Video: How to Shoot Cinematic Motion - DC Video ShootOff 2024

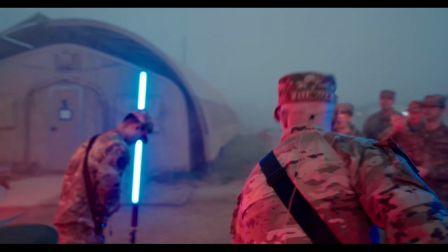[24:51]
Okay,
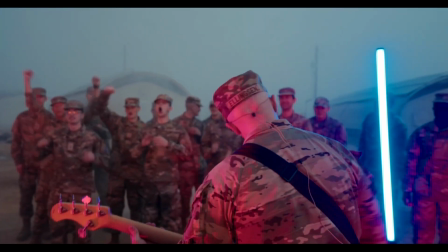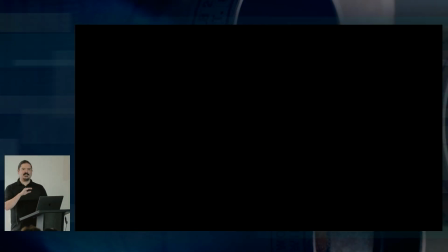[24:57]
There's a lot going on there. So what did y'all see? Tube lights. So lighting was a big factor. I wish we could claim responsibility for the perfect fog that we had, but that was just a happy, yeah. What else did you see? It looked like the recruits were handheld and shaky, and the band was steady. Mm-hmm. Very smooth footage. Yep. Yeah, that was kind of one of the big visual differences. We had the occasional smooth shot in the basic trainee footage just to kind of give the eye a break. But yeah, a lot of it was meant to have that in the moment feel for the basic trainees, and then nice and smooth and, you know, dramatic, but, you know, elegant in a way, footage for the band. We also used shutter speed to effect in there, where we cranked the shutter speed of the cameras for the basic trainee footage to 1/1000th of a second, specifically to get that extra choppy handheld look, kind of the Saving Private Ryan, you know, military footage sort of thing. So, you know, that's something where even in the same project, occupying the same space, you can get very different looks, very different feels just by changing the way that you can move the camera and, you know, how you approach your subject. So, actually, I'm going to show you this real quick.
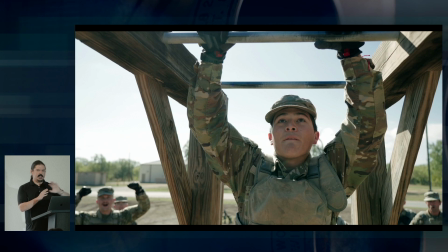[26:39]
So, this is from that same shoot, and the director, Mike McCool, initially, he's all about the smooth cinematic type of footage. And I'm like, I think we really need to go handheld here. And so we shot a couple of scenes both ways just to see what we liked.
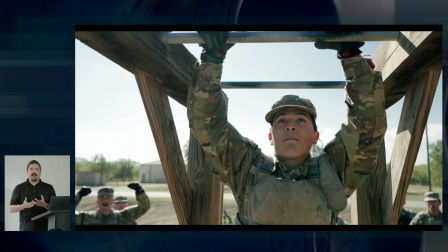[26:59]
And we realized, oh, wait, yeah, we really need to go handheld with this.
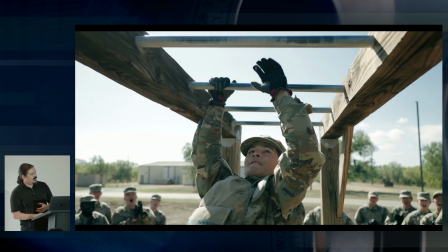[27:05]
So this first take of this guy, it almost looks like somebody's holding him up, right?
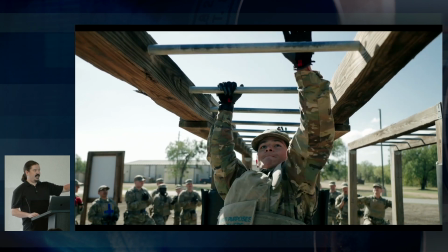[27:13]
Granted, that is a testament to his strength.
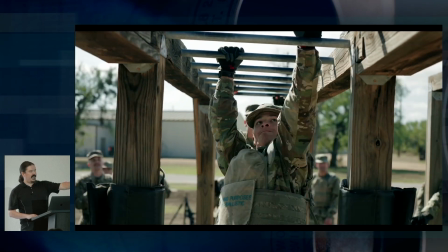[27:17]
But we realized when we went handheld with it, it felt better
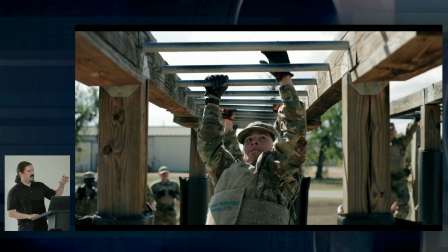[27:23]
because now we've got, you know, that choppiness, we've got the shake. It looks like he's actually struggling a little bit. So that was that part.
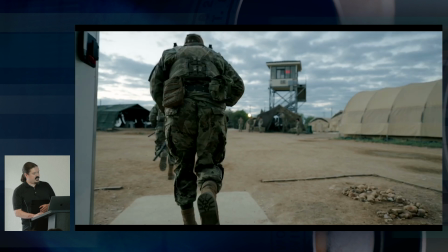[27:35]
There was also this shot coming out the door. Again, we went smooth.
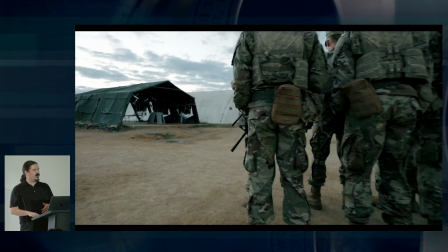[27:41]
There's a little bit of shake, but for the most part, it went nice and smooth.
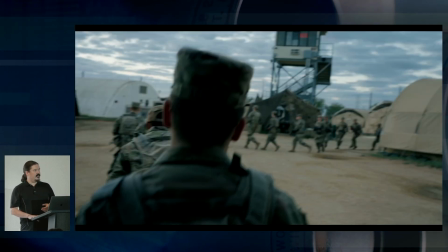[27:44]
And then there's the version that actually went into the final video that was handheld, and just look at how different that feels.
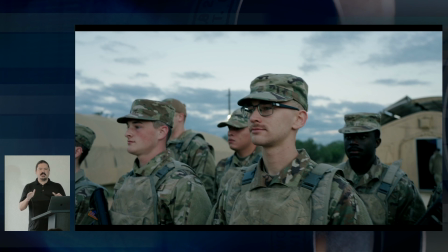[27:53]
Same shot, same camera move, two totally different feels for the way that it went together.
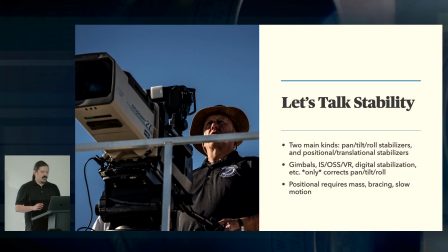[28:02]
So go back here. So let's talk about stability for a minute. There's basically two main categories of stabilization. There is stabilization that corrects for pan, tilt, and roll without really doing anything with the position of the camera.
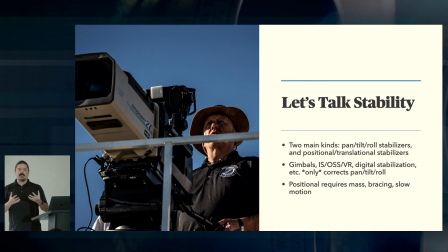[28:21]
And then there are stabilizers that also help with the position of the camera itself.
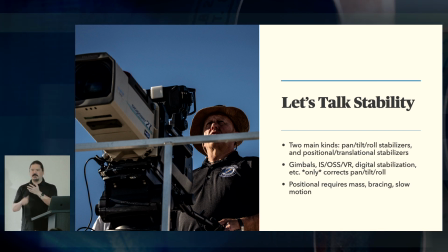[28:28]
When we talk about gimbals, image stabilization, optical steady shot, vibration reduction, whatever the camera company calls it, that is a mechanical optical stabilization of the lens. Digital stabilization, those things only correct for pan, tilt, and roll.
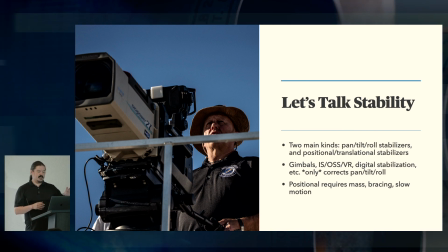[28:47]
And that's really important to remember because if you notice, the electronic stabilization, that's also your warp stabilizer in post.